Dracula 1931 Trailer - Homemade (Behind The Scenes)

Halloween is almost here so we're giving the homemade treatment to the classic 1931 film Dracula and here's how we did it.
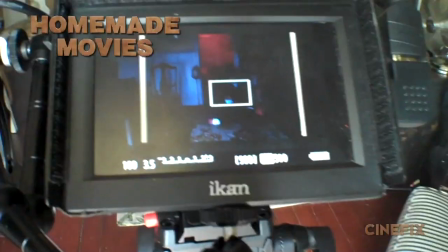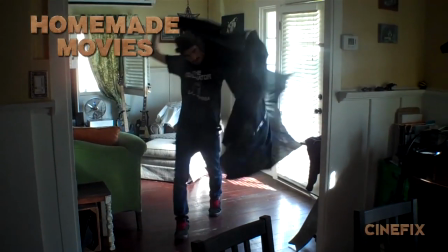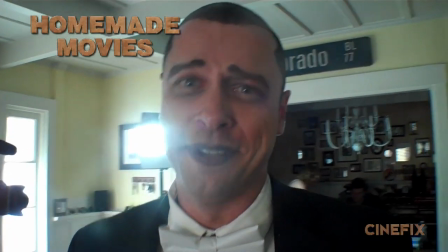Welcome to Transylvania down the street. Please come join me.
Vampires are super popular right now.
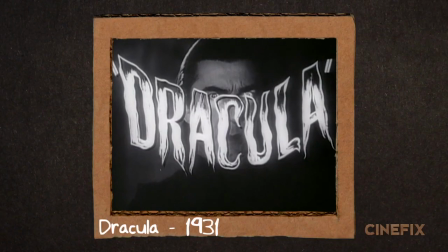They have been for the past several years but you can't think of vampires without thinking of Dracula. He's the one that started it all in this film as played by Bela Lugosi.
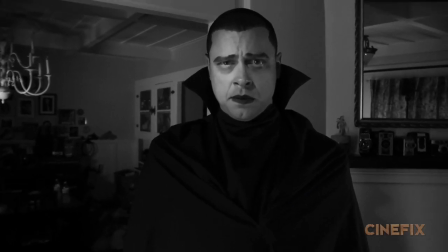So to cast our main character of Dracula, we reached out to Homemade Movies veteran, Chris Singer.
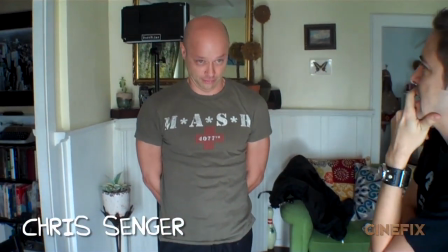Now he's played a lot of different roles for us. This time we used his bald head to our advantage because Dracula has very slicked back hair. Rather than trying to get a wig, we haven't had a lot of luck with wigs that go back and stay really tight like that.
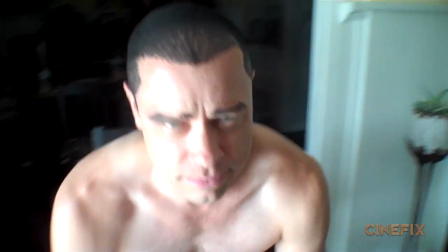They're usually a mangled mess. We decided to just paint the hair directly onto Chris's head.
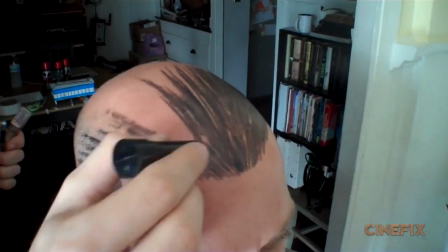And I started by drawing out the lines and kind of giving it a little feathered kind of hairline look. And then to fill in the rest of the space, We use this black hairspray stuff that we use.
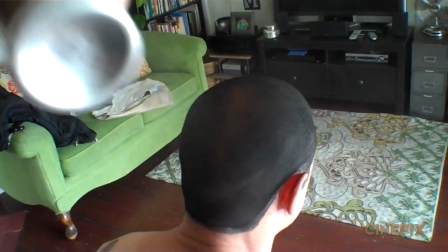Usually it's for changing the hair color of somebody But this time it went right on his head and it looked pretty darn good once it was all in place.
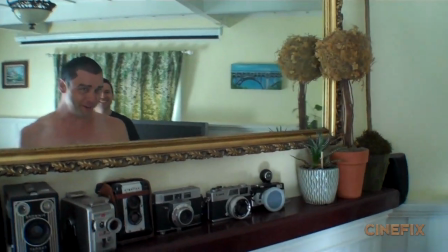That is perfect Dude, I'm coming over every day All right,
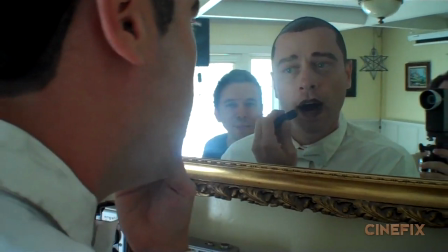and then we just had to fill in his eyebrows and then also he has black lipstick in this Dracula has
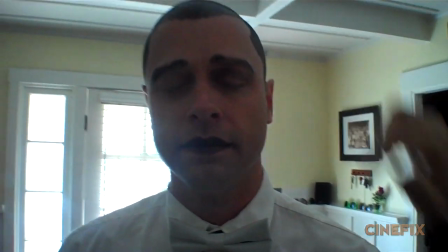sort of that menacing kind of Sunken eyes in the shadows and so we sort of just put a little bit more dark
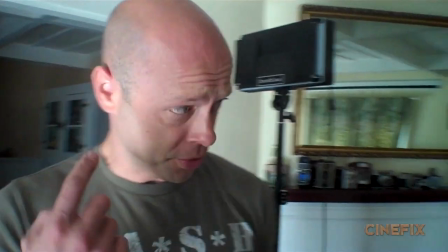around Chris's eyes We could actually just do a transplant if you want. Oh, yeah, we do that.
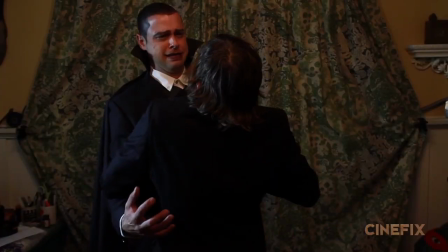Let's go do that Let's go do it Dracula wears a handful of different costumes in this they're all variations of the same thing It's
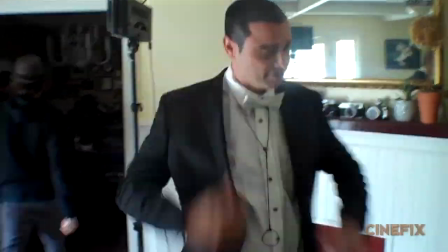mostly just a white shirt with a white vest and a black suit jacket then a few other pieces change out for instance He starts out with a white bow
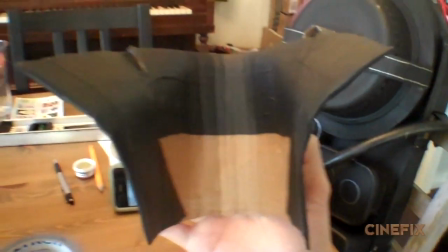tie, and then you've got the collar This is the classic vampire Dracula collar Ben made a collar just out of cardboard with tape on it So we could kind of get the bend in it.
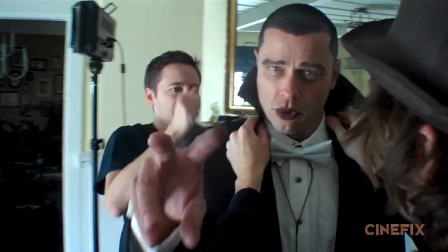Give me your neck I will sink my teeth into it So we just taped it right to the back of the suit and then kind of used one of our Batman capes as the cape And then later on we can switch out the white bowtie for the emblem that Dracula wears.
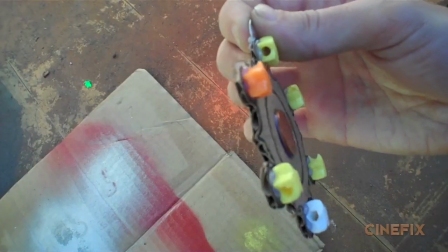This is classic This is made out of piece of cardboard And it has like a penny in the middle and it has some little plastic
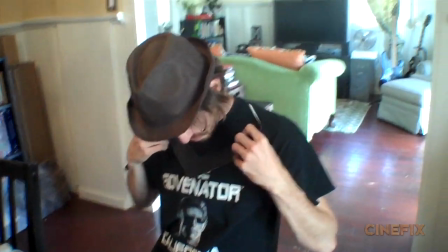stars around the sides and painted it gold And then just attach it to some pieces of tape so it could hang around his neck You might not see
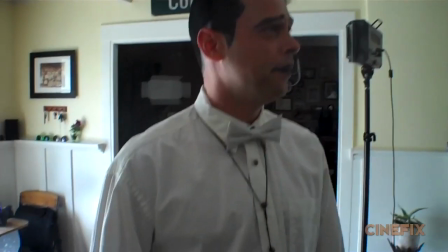it up close, but he is wearing a monocle around his neck So that's just like a thin piece of string with a little monocle at the bottom and
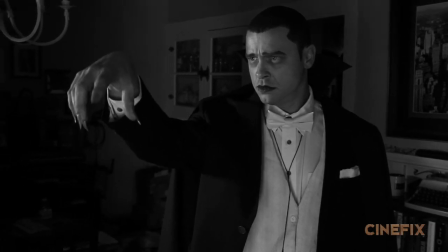also in a couple shots He's got his long creepy nails So we just use little pieces of masking tape and kind of cut him into
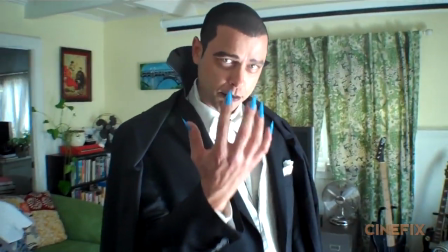the pointy nail shape and stuck them right on the Chris's fingers Now, they're blue in real life.
Blue, the color of the blood before it comes out and meets the oxygen.
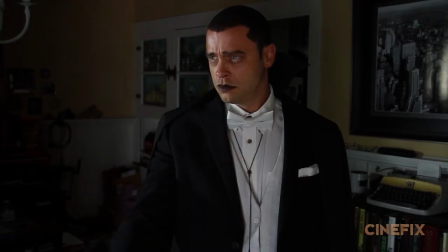But we knew that this is all going to be in black and white, so it didn't matter actually what color they were, we're just going for the right shade.
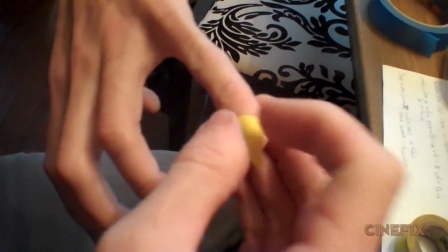So Ben did some experiments with different colors of tape. We've got duct tape, or do we use white, do we use black, you know, what is the right tone?
I think the blue.
It's interesting shooting in black and white because colors just don't matter.
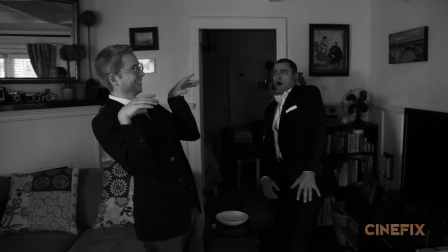It's really just the shade, and that includes when we're doing the lighting even, you know, we could turn on the bedroom light and it's really warm.
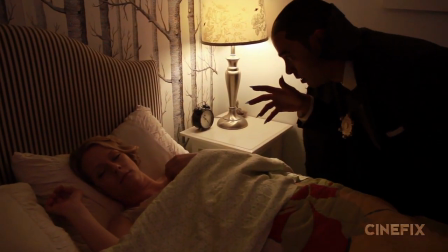Normally that would have a really red-orange look that we wouldn't want but once you turn it in black and white It all looks pretty good So you
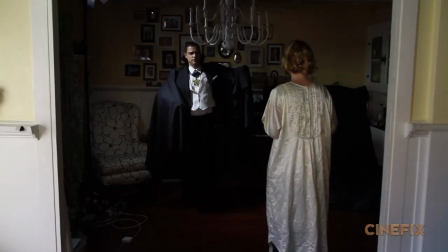have a lot more leeway actually and you just focus on the contrast on what's light and what's dark because once it's all black and white That's all that really matters.
Cool.
All right, that's it Speaking of black and white we called upon our go-to black and white actress even she was in our psycho scene And she has a great classic look for these kinds of old movies So she plays a handful of different ladies in this So it's just a matter of
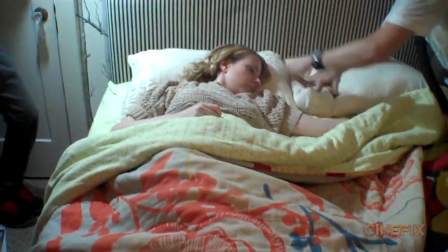okay in this shot put your hair up in this shot your hair is more down in one shot She wears a brown wig and lays on the ground. So she's just kind of filled in for everybody one shot She's supposed to get carried by Dracula,
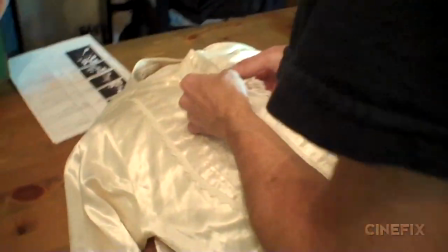but for that we decided to go with a dummy So we just made sort of like a pillow with a dress on it and some sock legs and then used a little mannequin head and put
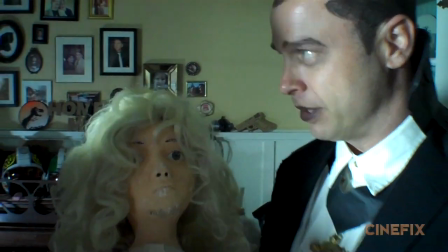a blonde wig on it I can't really work with this kind of a performer She's not giving me anything to work with here
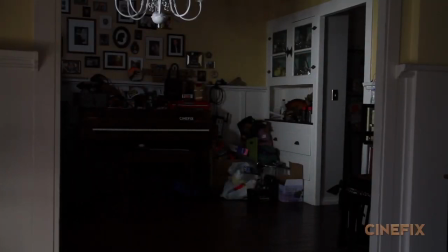that way Chris didn't have to actually try and carry Eden around So it's really just him carrying a dummy in that shot.
Somebody find this woman a hospital. Oh Oh! And she's dead.
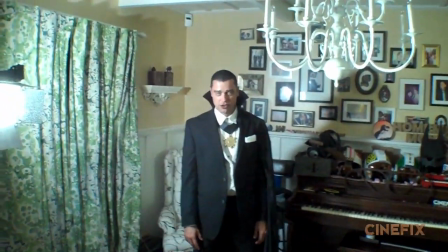What happened? He's decapitated her. Dracula. She has no blood.
So also in this trailer is Renfield.
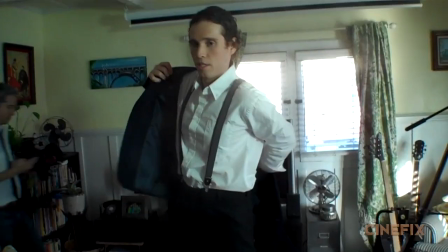Now that's Dracula's crazy buddy who has some big crazy eyes. So we reached out to an actor friend, Ari, who totally nailed this role.
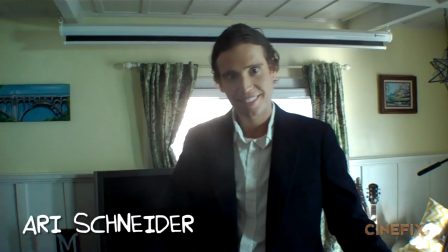He really got the crazy bug eyes down, Pat.